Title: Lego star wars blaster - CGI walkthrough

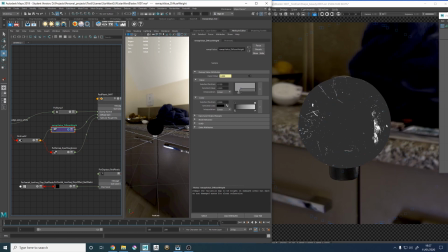24:37 So that's the way I've got it in my diffuse weight. It's incredibly sharp, just because I wanted just a tiny touch of diffuse. I know I just said how it's not really compatible, but it does help if you use it a tiny amount.
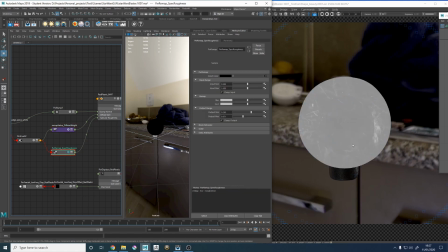24:48 Then my Speck Roughness is a pretty subtle remap, to be honest. In fact, I'm not entirely sure it is remapping. Oh, there it is. So output min, just changing it to have the look I wanted. Most of the map is on the lower end, the 0.26.
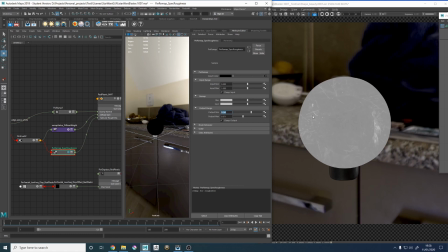25:06 So that means that most of the reflections are pretty smooth, and then in the areas where there's more diffuse, it's a lot rougher, which kind of cancels out a bit of that refraction. So that's it for the map. So let's talk through the actual shader itself and kind of see what's going on there.
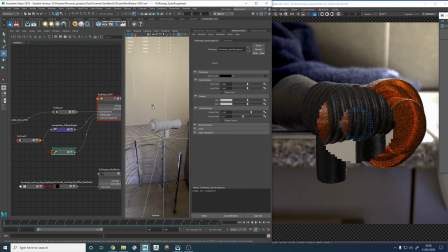25:23 Let's go to this side. So, plastic shader.
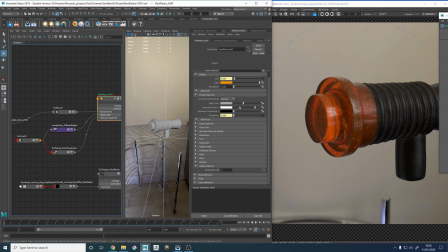25:27 Starting off, I'm going to turn off my, let's turn off that. Remember, it's halfway. Glass, refraction gain. Okay, and then I need to go to single scatter and turn that off as well.
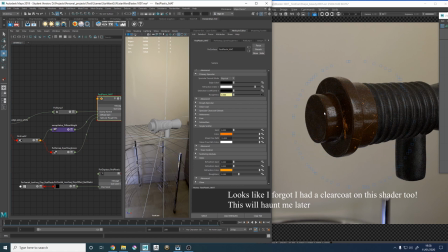25:44 So, just looking at diffuse for a second and reflection, this is what the actual object looks like.
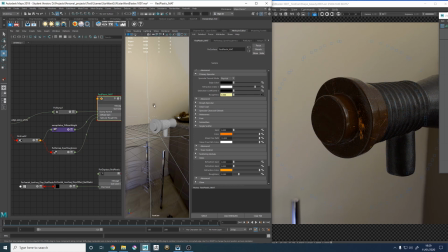25:50 This is with no refraction, no subsurface, so this is just a solid object. The bubbles we added will have no impact because no light is getting through this thing. So yeah, in the areas where the reflections are rougher, we've got more diffuse, that kind of gives this look. I did do this after I did the refraction, so do keep that in mind.
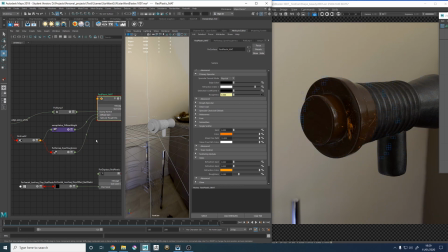26:10 But yeah, so just adding that kind of gives it a little bit of a nice look. Go down to refraction. So I started with refraction. I didn't think I'd need single scatter for a while, and this is what refraction does.
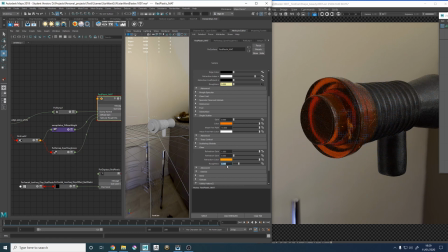26:23 So the refraction is not very rough, 0.2 roughness. Refraction color is bright orange, probably brighter than it needs to be. You shouldn't really have full saturation, full value on anything, to be honest, because that implies it's perfect, which nothing is.
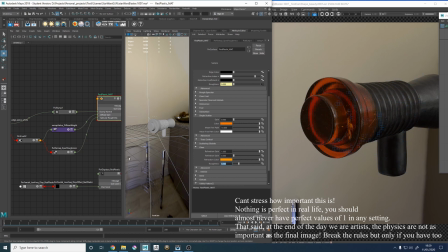26:41 So strictly speaking, these should at least be like 0.9. But I like the way it looks, and I'm not going for photorealism, it's more just an interesting looking shader. But one thing you're probably noticing is that this looks really dark.
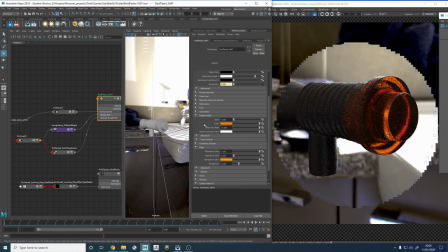26:55 Like if we go to the back, it's still got that really nice bright highlight, but the contrast is kind of disgusting, to be honest.
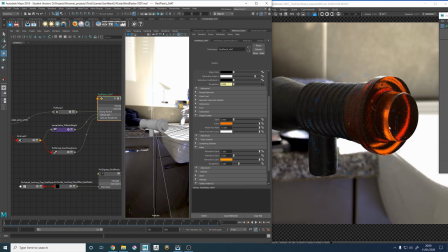27:01 So we've got this like amazingly bright kind of highlight right here, and then right next to it is a value of 0.0005. Those shouldn't be that close together. So what I wanted to do was kind of flatten this a little bit. And by flatten it, what I mean is we've got this object that is made of plastic.
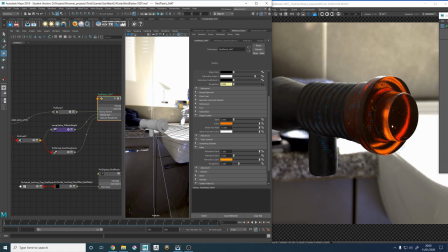27:21 And this amount of contrast is suggesting that the object is completely perfect. So light goes in on one side, bounces once, comes out on the other side, and has only bounced twice in the whole time, other than the bubbles, which you can kind of see here.
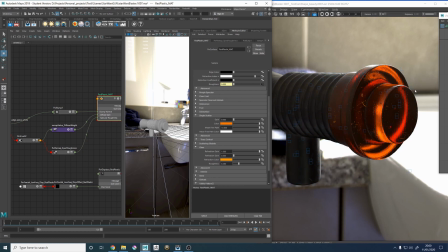27:37 So you know, the fact it's got so much contrast suggests the light is going cleanly through, which it is, because that's all I've got on it, it's just refraction.
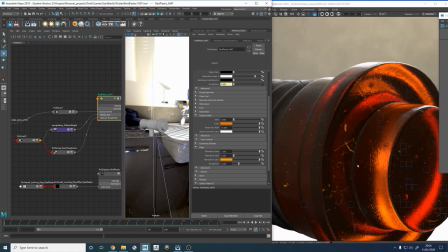27:46 You can also see the bump doing its job here and the diffuse kind of kicking in, getting rid of some refraction in the process.
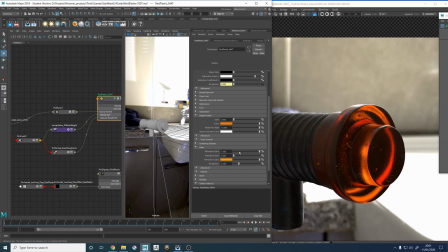27:52 But single scatter. Let's turn off the refraction for a moment and just turn on single scatter. So the single scatter is basically saying, okay, light is going in and it's bouncing around inside this object. There's actually particles inside the object. It makes it feel more like a volume.
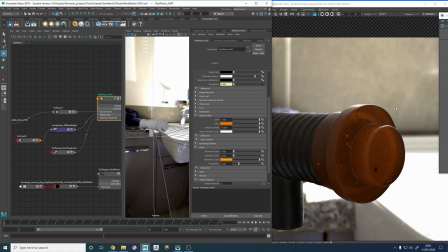28:12 So adding this, because it's more kind of homogeneous, it's a lot flatter feeling, but it's brighter than black. It means that when we add our refraction, so I'm just going to do this. So this is what our refraction looks like on its own. We add a little bit of subsurface, and it's really not that strong.
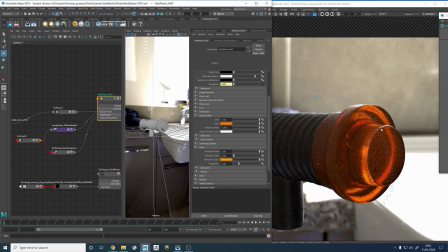28:30 It just brightens everything up. It makes it feel a bit flatter in terms of the actual image values. It's still got a fair bit of contrast, probably more than it should, really. But it just makes it feel more like a volume.